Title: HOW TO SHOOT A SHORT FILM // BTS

so to kind of simulate that i literally held the camera and like micro jitter shook it
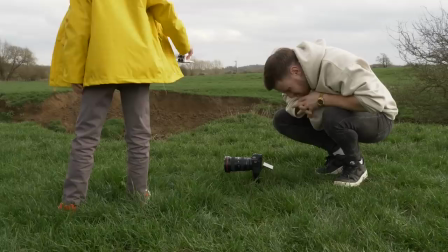645s
right so for this shot i'm actually going to use the glide cam simply because it gives off more like a
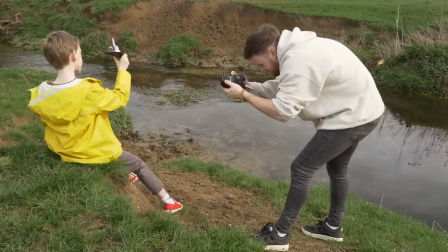650s
natural feel and obviously there's like an earthquake slash rocket launch at this point of the film so i don't want it to be too robotic and static because this is all about george and george is a human being he's a young boy with a crazy imagination and that is fluid and gimbal shots ain't really fluid they're quite robotic and like just perfect but the imagination is flowing and it's like fluid so exactly like this gimbal shots are way too clean way too perfect to have like a natural feel about them so for me the glide cam really has like this natural feel about it and when i was running with george i didn't even bother like actually adjusting the framing i just
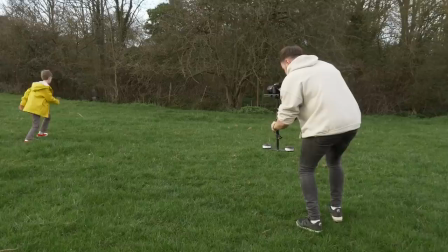689s
let the glide cam do what it wanted to do as i was and I really liked the effect that it actually gave. It gives this kind of effect of a bit of chaos as well, because it's not actually perfect. The framing's kind of going all over the place, and it makes the viewer actually feel a little bit on edge as George is running.
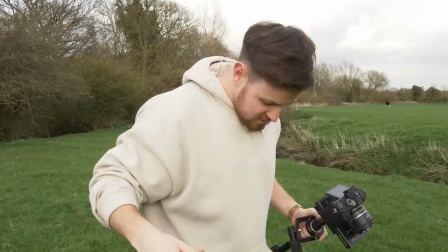705s
So being a filmmaker, you do go through quite a few little bits on set. Hold your horses.
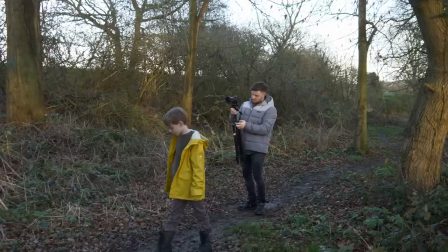710s
Trod in a cow poo. It's only a bit of . Yeah, just happens, doesn't it?
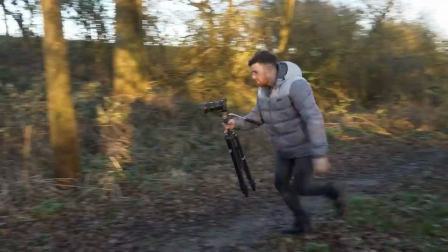716s
This is old school. This is what I used to do before I even had a glide cam.
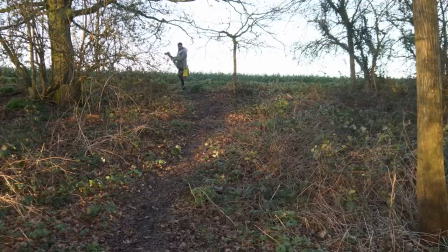719s
Okay, George, three, two, one, action. go up there let's go up up into the field you can hear the rocket you
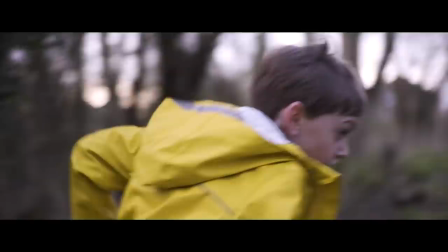727s
know what that wasn't even bad whoa this bit didn't look great but that
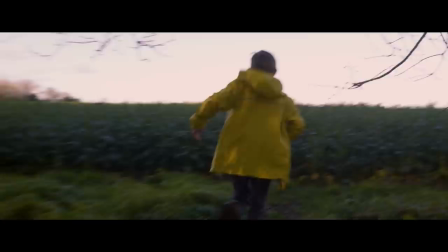734s
bit there there there there yeah george that's awesome yeah that was cool give me one of them george
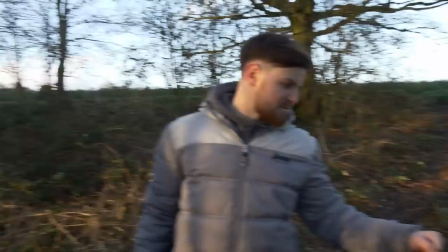741s
you smashed that first time what a g man tell you what mate that's actually spot on i thought i'd need the glide cam for that
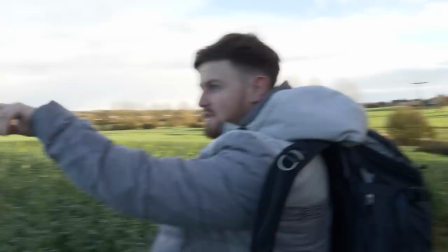748s
but mate george i'm so happy we got that right so this is gonna be the final scene I'm gonna shoot this way I came and scouted it out
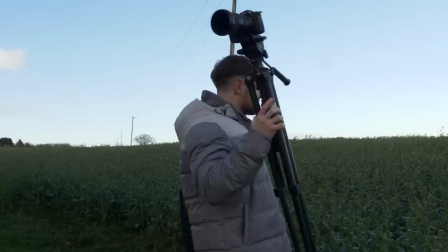755s
the other night the Sun does set that way so it's not gonna be the best way for light I was here literally like three days ago and it weren't as long as
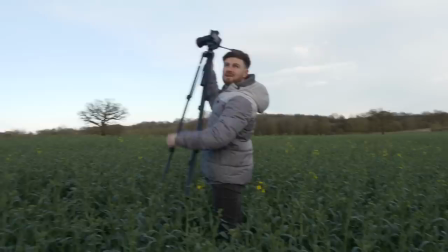763s
this and we'd also don't want to ruin this farmers crop so after spending absolutely ages trying to pull off this shot
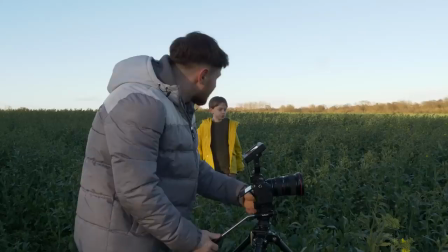771s
I went back to the drawing board on it because I was so not happy with it it was way too static
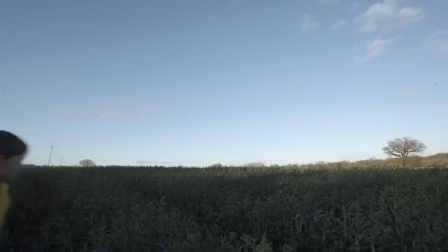776s
the lighting was completely off I wanted it actually to be backlit but we were front lit. I wanted more camera movement in there to make it more intense and when I got this shot into the edit I just looked at it and I thought nah this is not the final shot of this film. So I then went on to my original idea that I had for this final shot in a location just down the road from my office actually and I didn't really decide to use it because it wasn't so accessible as using this field which is literally just down the road from me house but I thought no you know what I'm sticking to my guns this location is so perfect for this final shot let's go there at sunset hopefully we'll actually get a sunset and me and George can pull off this shot the lighting was perfect the sun was just going down on the other side of the cloud so it actually softened the light quite a bit and all of the grass in the foreground was actually backlit so it made sense that when this rocket went up in the air and it's actually shining a bright light that all of these actual pieces of grass
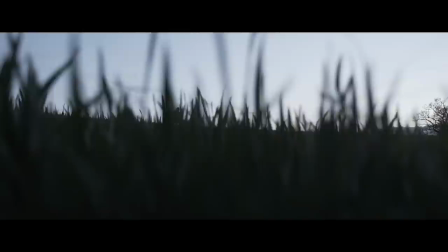837s
were like backlit basically and obviously the last element of this film was actually the rocket going up into the sky now i can tell you now that i am definitely not a special effects genius mate i am absolutely
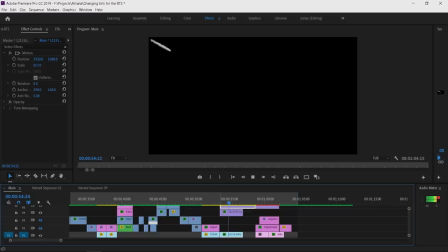851s
rubbish at this kind of stuff and i've only ever done it like twice so i actually got a bit of smoke footage from like a stock site
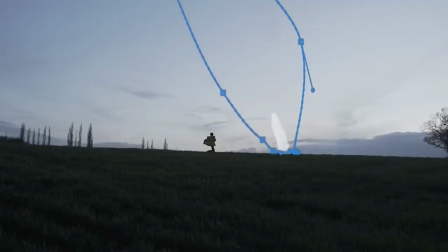858s
and then keyed out the black parts of it just so that i could just see the actual smoke and then all i done was masked it in the frame added like a lens flare on it a little bit of grading and um yeah actually looks like a rocket going up into the sky so happy days mate and obviously a film hasn't got that real atmosphere and real feeling to it unless you do a little bit of sound design
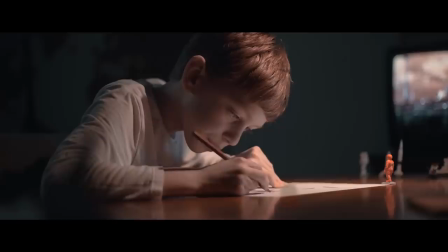880s
mate now i actually wanted to take my audience into this film with George so that they could be there with him.